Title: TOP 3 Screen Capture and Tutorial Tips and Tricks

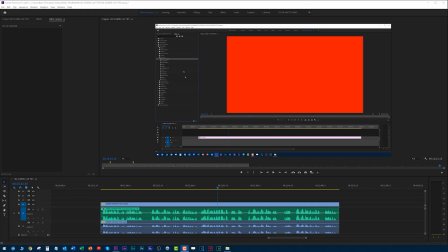[0:00]
just a quick tutorial. I just wanted to show you how to add some pizzazz and make the viewing experience
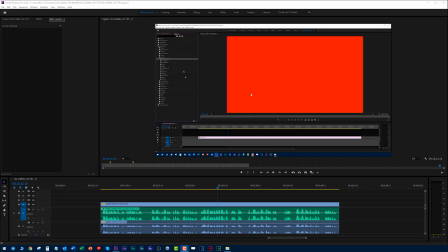[0:07]
for your viewers when doing screen captures and tutorials a lot better for them. Now, the first thing to remember is when you're showing someone a tutorial or something like that,
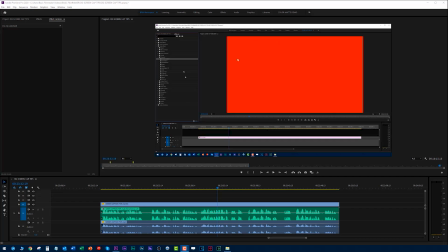[0:26]
there are two elements to this. One is what they're seeing on the screen, and we'll cover that in a minute, and the other is what they're hearing. Now, I recorded the tutorial. This down here is the track which I recorded into the laptop speakers,
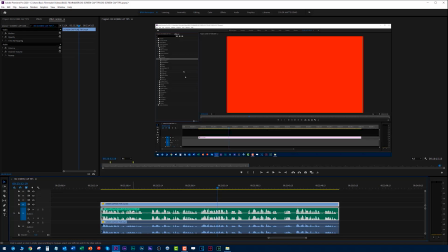[0:43]
and this is the one where I recorded it separately while doing this into my Mix Pre 3 using my Shure SM7B. The Shure SM7B is an awesome broadcast, podcast-type microphone.
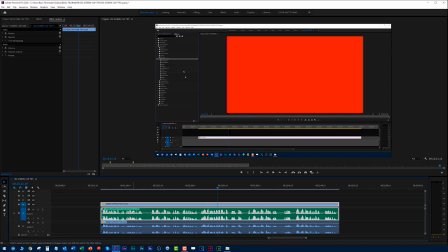[0:59]
I'll have links to this stuff below, but I want you to hear the difference. Just forget about what's on the screen here. You tell me which one you would rather listen to.
Now you can go down to the Generate folder, twist that down, and you'll see four color gradient here.
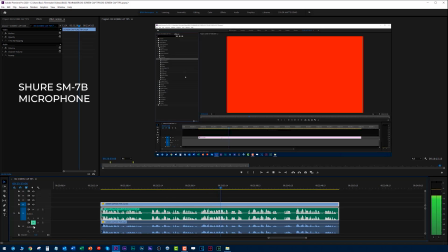[1:16] This is already set up for you. I just want to show you how to add an effect to this color mat.
Hear the difference?
This is already set up for you. I just want to show you how to add an effect.
This is through the laptop. Bad audio.
This is already set up for you. I just want to show you how to add an effect.
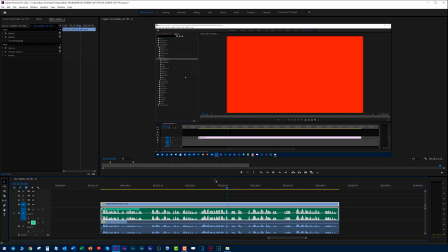[1:35]
So first thing you've done is you've saved the person's ears and made it much more pleasurable.
This is already set up for you. I just want to show you how to add an effect to this color mat.
So that's how you handle your audio. Get good audio capture for your viewers.
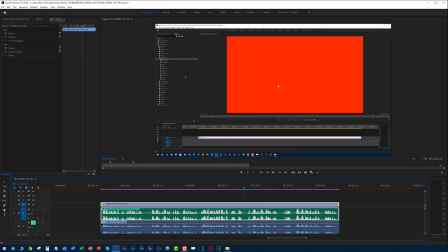[1:51]
The second thing is, in here, we're showing this screen. You'll see that right there. Now you can do this any number of ways. I don't care how you capture. I don't care what video editor you use. I don't care if you use Camtasia. You'll be able to do these things no matter what you use.
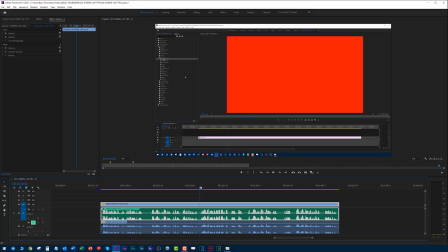[2:10]
But here's the tip. Now I'm gonna go over here and you'll notice, let's take a look at this. You notice there's the screen. Okay, now watch this. Again, you can do this any number of ways.
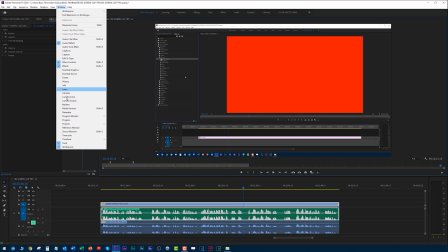[2:24]
Using your editor, I'm going to use what's called Lumetri Color.
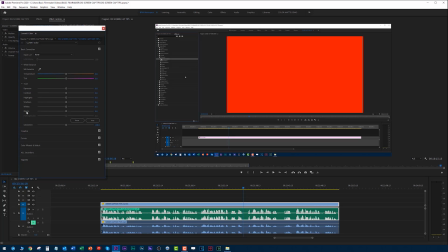[2:28]
Don't get all confused by all this junk. You're basically taking these blacks, or you can use the exposure and contrast. Now I'm going to set this to minus 20.
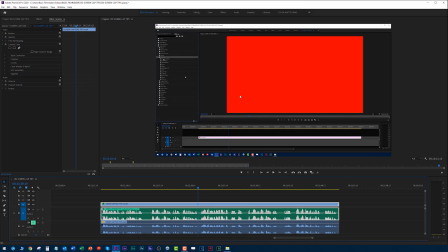[2:42]
You see what happened? Let's take a look at this and I'll show you the difference. That's on, that's off.
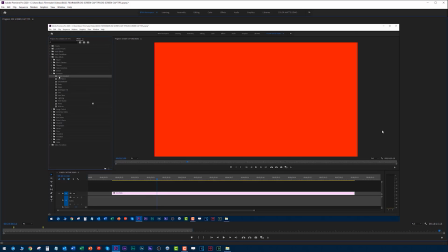[2:48]
See how much richer that is?
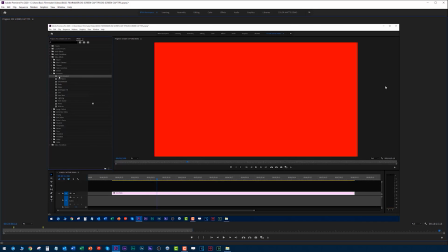[2:51]
The user can see these much, much better because I've just taken and crushed these blacks a little bit. That's grayish, kind of washed out. I do this to all my videos. It just looks richer that way.
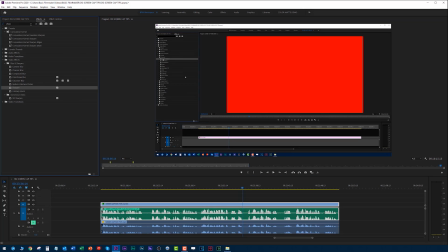[3:04]
The other thing you can do is go over in whatever you're using and look for a sharpening thing. I'll add this to the video and I'll come over here and I'll just, the sharpening amount, I'll just add maybe 10%.
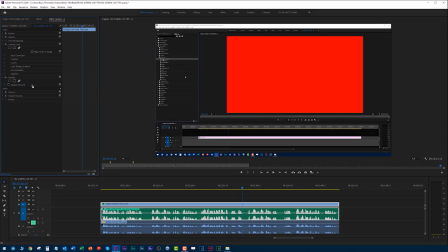[3:21]
You see that? Let's take a look at this. Not too much. You don't want to go too crazy because it will get crazy looking and everything will look bad. That's off. That's on. Let's take a look again. Off.
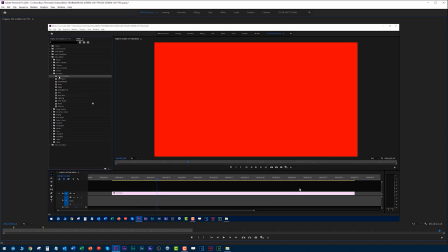[3:37]
On. It just makes these things pop a little bit. Off. On.
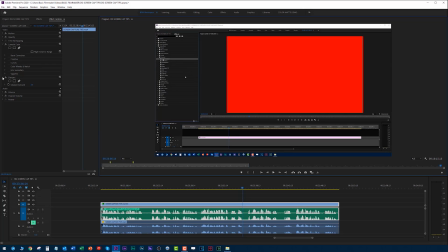[3:43]
These two things alone can really make a huge difference. That's off. No sharpening. No crushing the blacks.
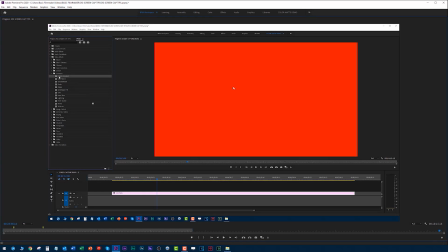[3:54]
That's on. Makes a huge difference. Both off. There's the sharpening.
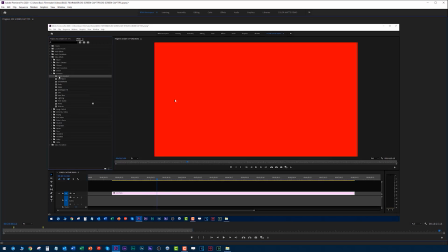[4:00]
Pops it a little bit. There's the crushing the blacks.